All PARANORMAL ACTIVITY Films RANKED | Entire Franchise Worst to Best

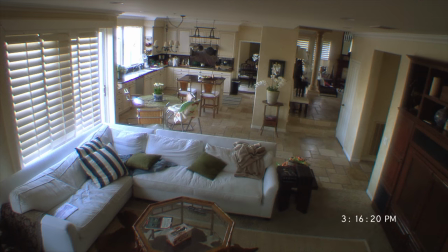And it's not like the footage is missing or happens off camera, it's just purposefully been excluded, which just comes across as lazy.
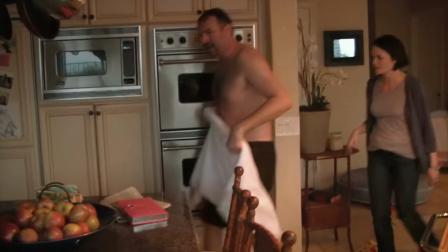On top of that, there are a ton of scenes throughout which show one-off interactions or conversations being
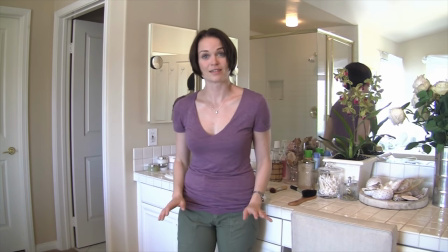recorded on handheld camera that realistically would probably never be recorded. For instance, Katie and Christy talking about their childhood trauma. These moments made sense in the first movie as everything was being documented by the characters and they just had the one camera to use, but this time around it probably would have felt more organic to the plot if the same conversation had just been picked up on the security cams while the two were sitting in the living room. However, I suppose having the handheld does make things feel more visually dynamic as opposed to only showing static angles throughout, so it's not a major gripe, just something that kind of takes me out of the experience.
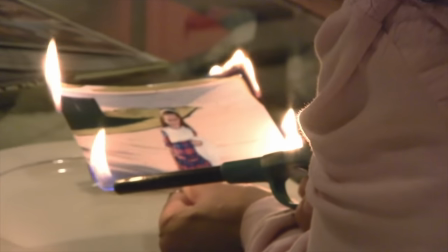Now, for what I like about Paranormal Activity 2 is that it directly relates to the movie that came before it,
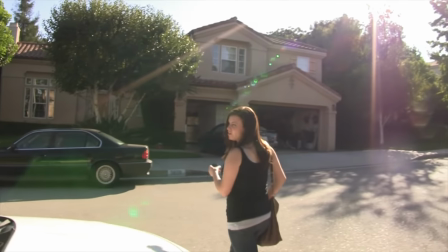and quite seamlessly blends the two storylines together.
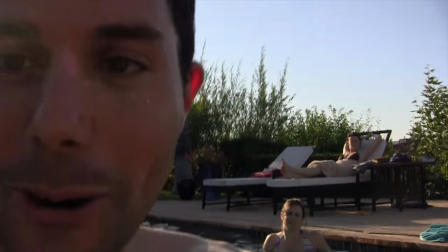I've never been a fan of many of the characters in this franchise, or have felt particularly sympathetic towards them,
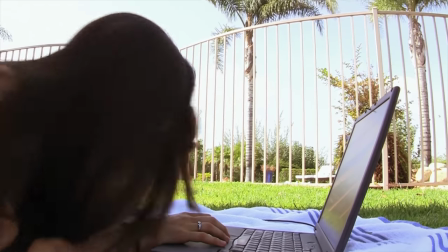but I would say that Ali Ray is probably my favorite protagonist of the ones we got.
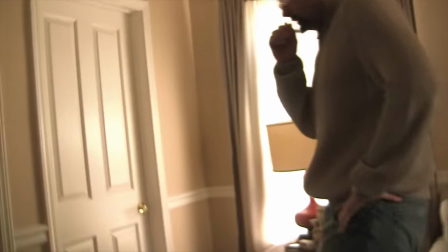The tension here, as counterfeit as it is, does progress proportionately as the stakes are raised,
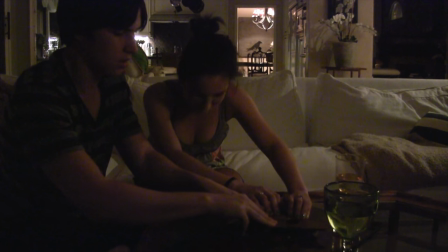and I find the ending to be kind of shocking and disturbing. Mostly, this is a very average middle-of-the-road entry in this franchise,
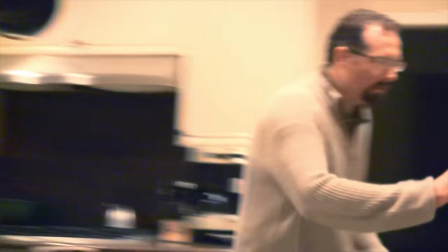but other than some confusing action towards the end of the film, this is a relatively easy one to follow.
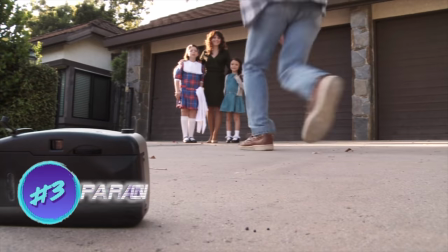In third place is Paranormal Activity 3.
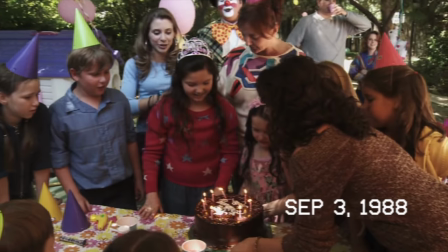A prequel set in 1988, the story follows a young Katie and Christy as the origins of their demonic hauntings begin,
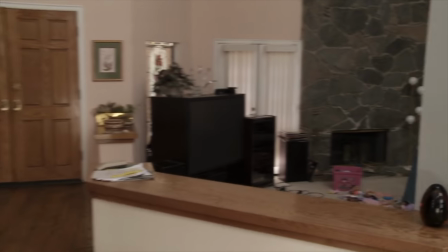all while being recorded by their mom's videographer boyfriend. Stylistically, I do appreciate this one for capturing an authentic 80s aesthetic,
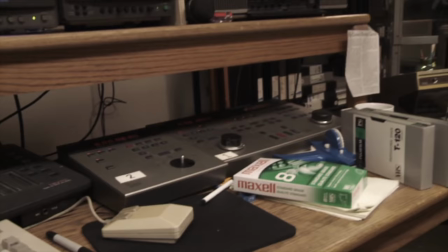as it somehow feels very retro without forcing an oversaturation of iconography that would be typical of that era.
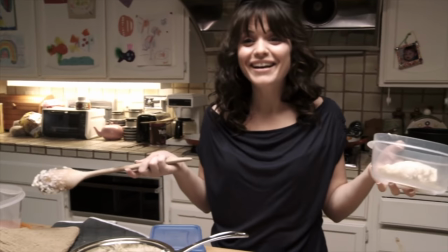It all goes towards making this feel just a little bit more grounded in reality, and keeps my attention solely focused on the events as they're unfolding.
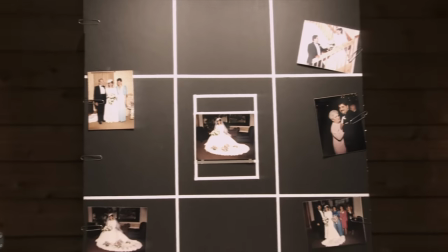Of course, there is the glaring plot hole of 80s home video footage turning up in pristine 1080p high def,
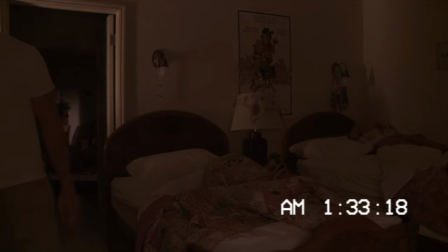but we won't pay that too much mind here. I find this entry to be a little more terrifying than most,
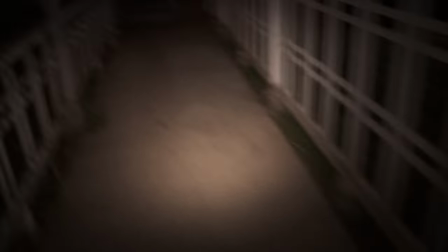not that I take too much away from it in that category as of course it has its fair share of jump scares,
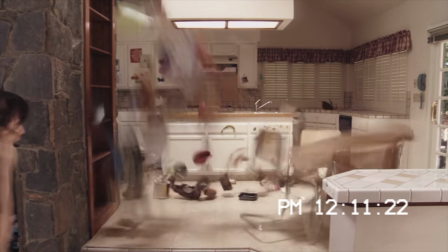but it pulls it off well because it knows how to use misdirection to its benefit and sets those moments up pretty effectively.
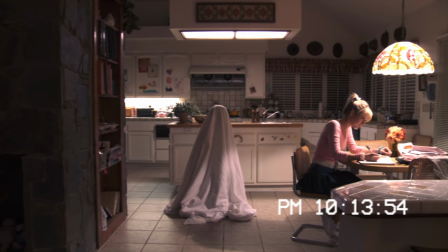For that reason, I think this boasts some of the better set pieces of the franchise, if you can call them that.
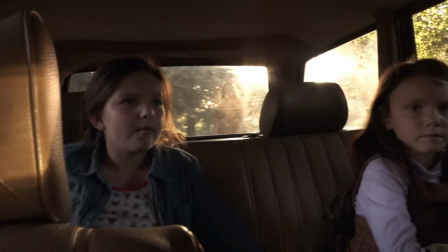It certainly has a creepy and memorable finale, as we finally see firsthand that our protagonists are not safe even if they leave the house,
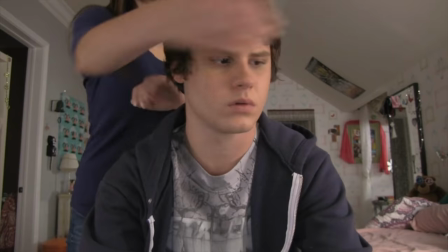and amidst a franchise where most of the kills are often obscured, unintentionally hilarious, and confusing,
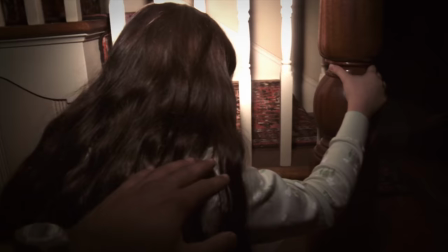this one probably has the most noteworthy demise, with Dennis getting folded backwards like a lawn chair.
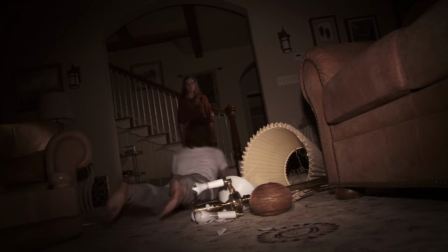It's a pretty cool looking effect that's punctuated even further by that cringy sound design of his spine snapping in half.
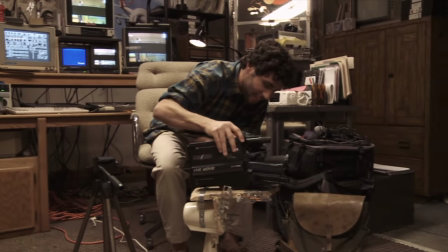I'd say this movie is pretty much on par with the second one for me, it just edges it out by a tiny bit because I find it a little more memorable.
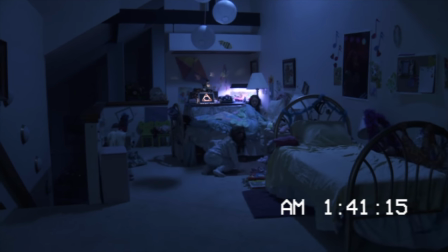The problem is that I mostly remember it for how frustrating it is in terms of continuing the mythology of the series.
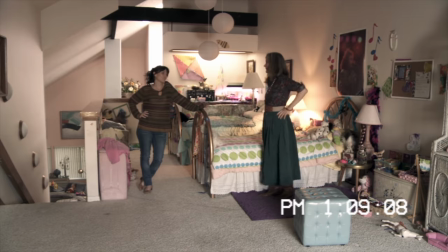Like I said, these movies tend to raise more questions than they do offer answers, and this chapter is probably the biggest offender for that.
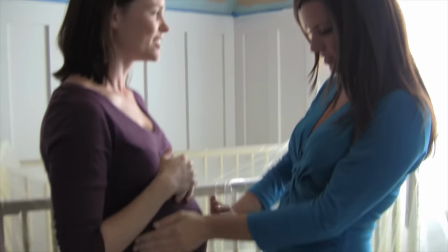Mostly because after already getting a prequel with Paranormal Activity 2,
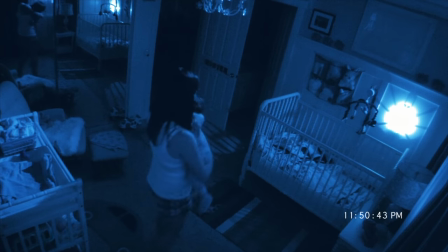going back even further in time feels a little redundant as we had just left off on a cliffhanger of sorts, and rather than immediately resolve that issue,
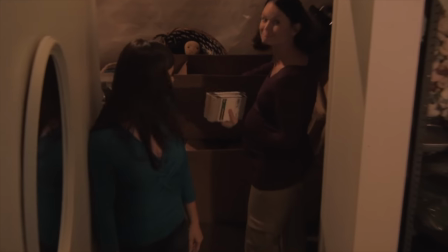we take five steps in the wrong direction.
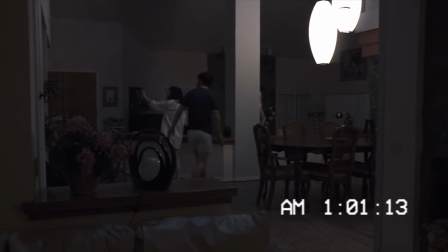And this wouldn't have been as jarring as it turned out to be, except that most of the events of this prequel really don't justify its existence.
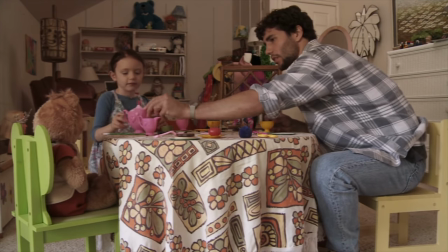Sure, there is some groundwork laid out for Toby and the Midwives' Coven,
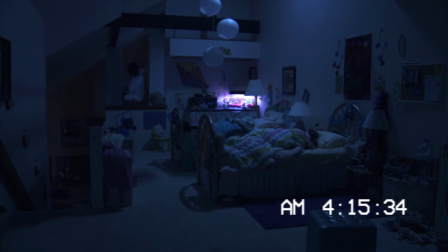but it also felt like there was a lot more story missing that ended up on the cutting room floor.
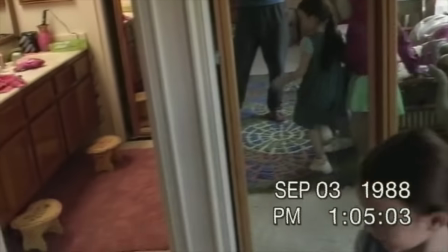And sure enough, this was the case, as the trailers were loaded with scenes that were not even in the movie, which, had they been included, might have given this some more meat.